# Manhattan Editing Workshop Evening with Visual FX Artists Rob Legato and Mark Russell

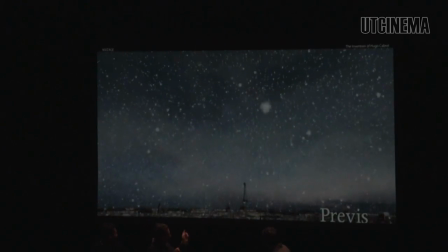this is the original previs we did.
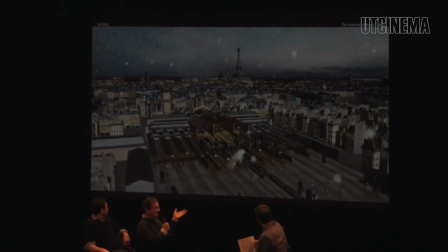So I did this like in the first couple weeks of the movie, and the reason why you have to do this is to figure out even how to do the shot, and thematically, is the shot work?
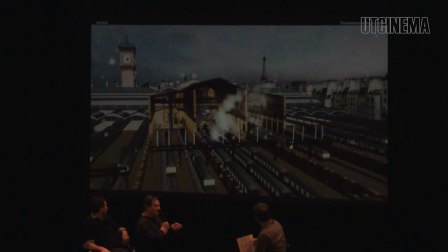And what we're trying to establish is that this particular shot lets you see the entire world you're gonna see,
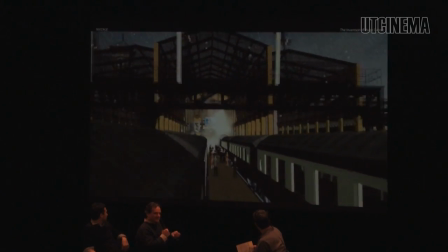introduce you to sort of the storybook nature of Hugo's world,
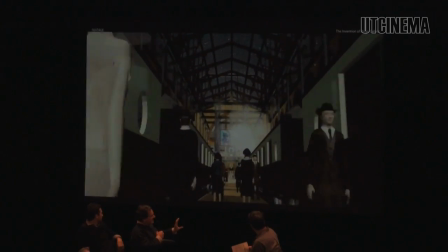and then get kind of more and more realistic as you go along and finally end up on the star of the movie.
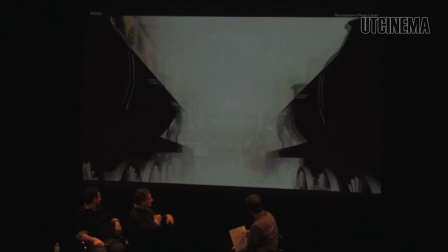So what you're actually seeing is all the characters that you're gonna see, where they live, what they do, and stuff like that.
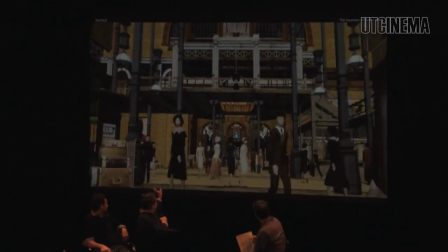If you know, there's the cafe, and then there's the toy store on the left, and the crowds, and all that stuff.
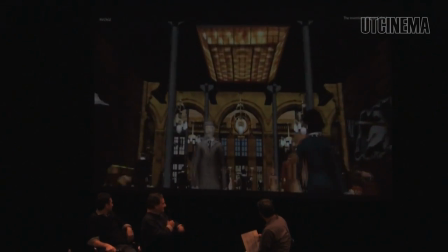So we wanted to be one shot that actually created all that.
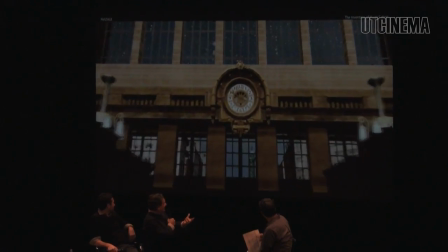And then once you do it, you have to figure out, now that I've made this mess, how am I gonna shoot it?
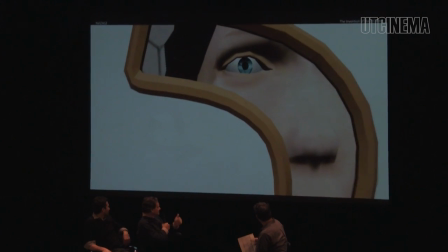And that becomes the second part of the previous solution. So the next thing we'll see is how we actually accomplish it.
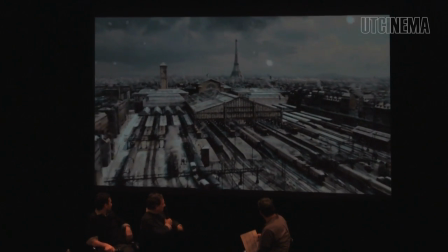And these are actually real buildings in Paris that were taken, and then they were the texture mapped and all the stuff, and these were actually the style of the real trends.
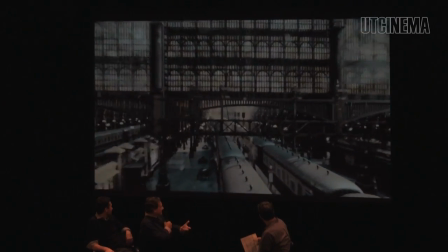Everything was art directed to be very specific.
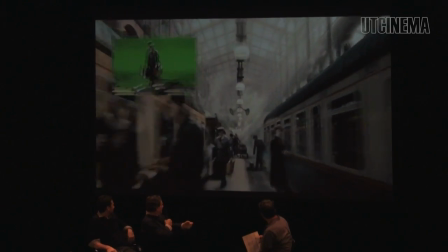So then the people, the only way to actually shoot the people and make them realistic is to put them on treadmills.
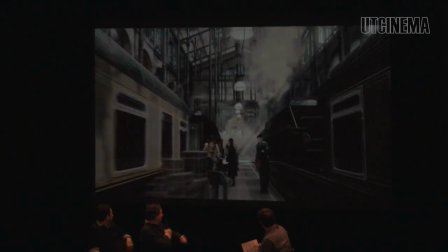So they're on green treadmills. And it seems cheesy, but it worked.
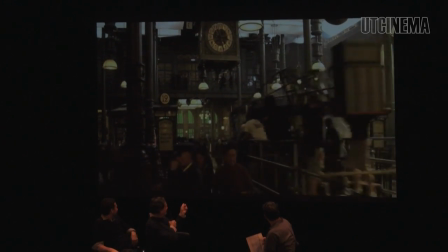And then this, the only way I could get it fast enough is to get a camera car, and what we noticed is that
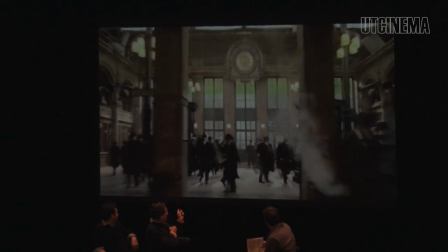the people who want to get them close enough, they had to run and duck out of the way of the oncoming truck,
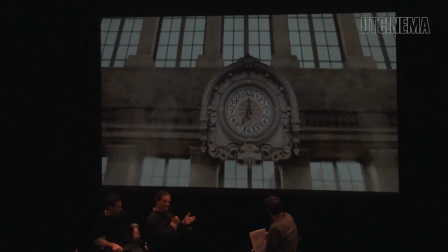so they're all stunt people.
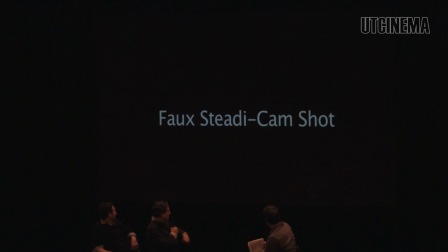And the only way to get in on him that close was a motion control shot. So we used basically everything that we know how to do throughout the whole thing.
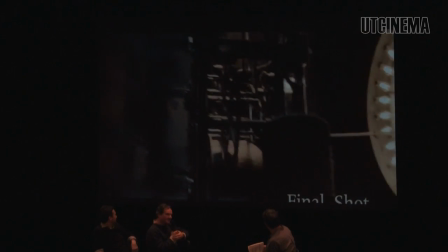And here's the next piece, which is kind of the inspiration for the good one shot.
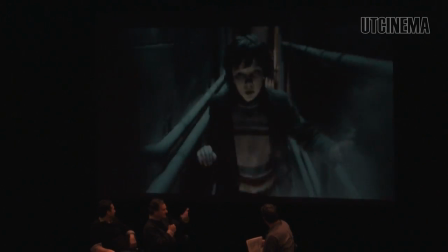To create one shot that gives you the sense of what it's like in the world.
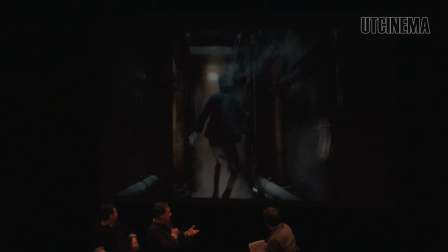In the world that only he really inhabits behind the scenes.
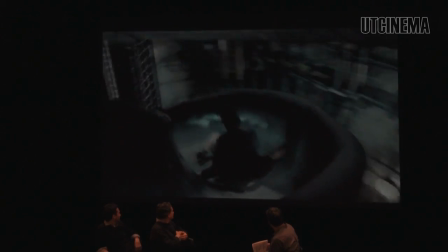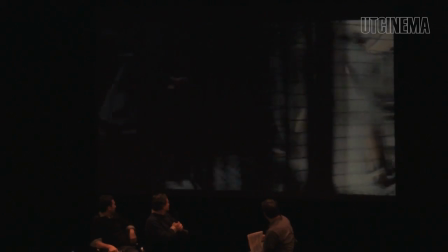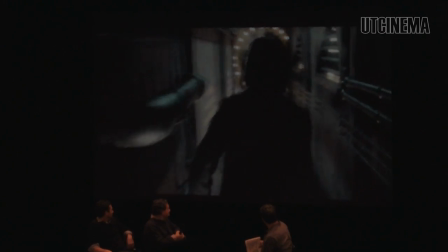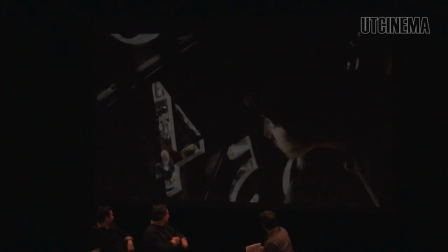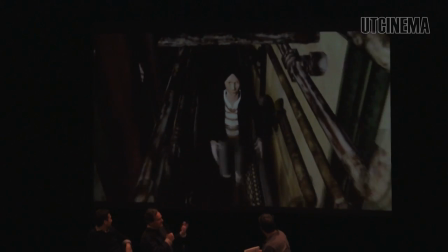Set is, what type of shot, how long it's going to take, what are the essentially the gags that you show off, what he can do.
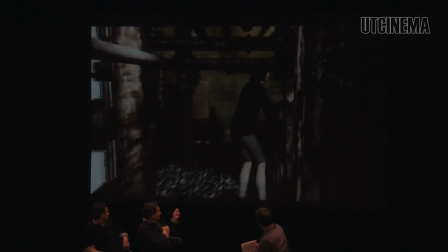Kind of a kid thing is to slide down the ladder, another kid thing is to be able to slide down the cold chute, all those various things.
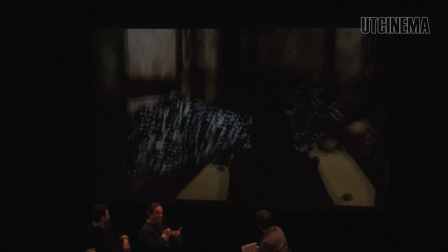And again, once you figure out the creative portion of the shot, what is it you want it to do, then you have to figure out actually how to pull it off.
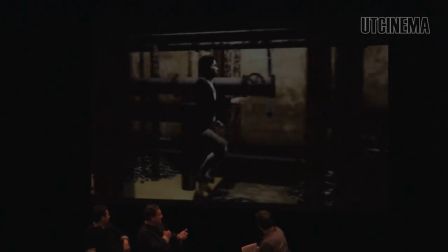And that's the hard part. And in this particular case, there's no one set that we could actually shoot.
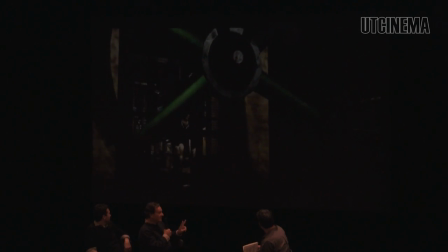So what you're seeing is five different sets, two different boys, shot over about an 8-month period. As the sets were built and constructed, we would shoot that little chunk, and then in post-production had to glue it all together.
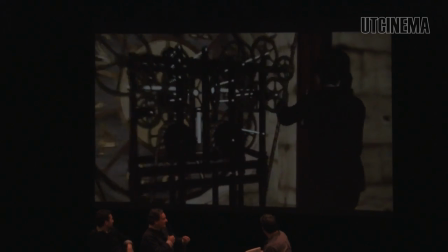And again, like somebody like Marty doesn't really get to see the concept come to life until pretty close to the DI when we were finished with the shot.
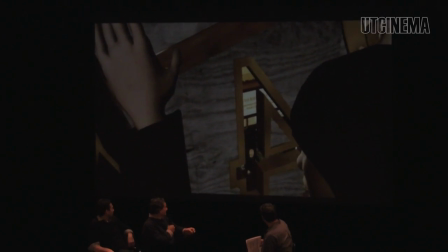It takes a lot of polish to actually do it. But the previs is a really important aspect.
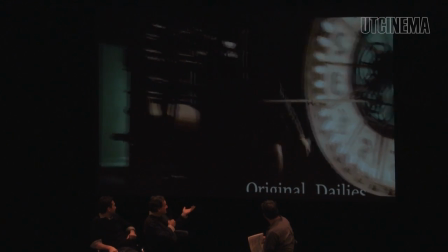So now you can see the daily. So this is what we see when we shoot. So a lot of experience for him, and then he stops here, cuts to the other boy, that stunt boy.
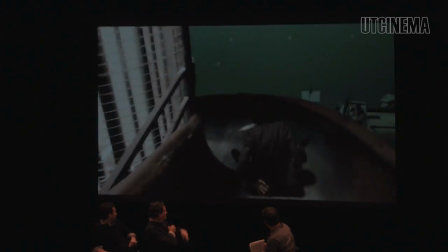The camera can't actually take that turn. Here we've built another rig over here.
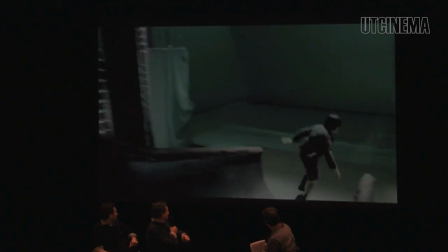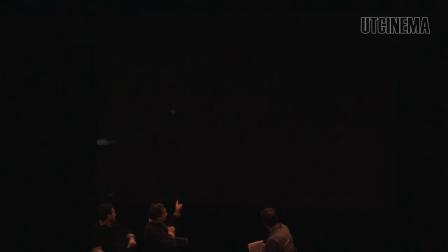That's another segment with actually a spark here over the actor.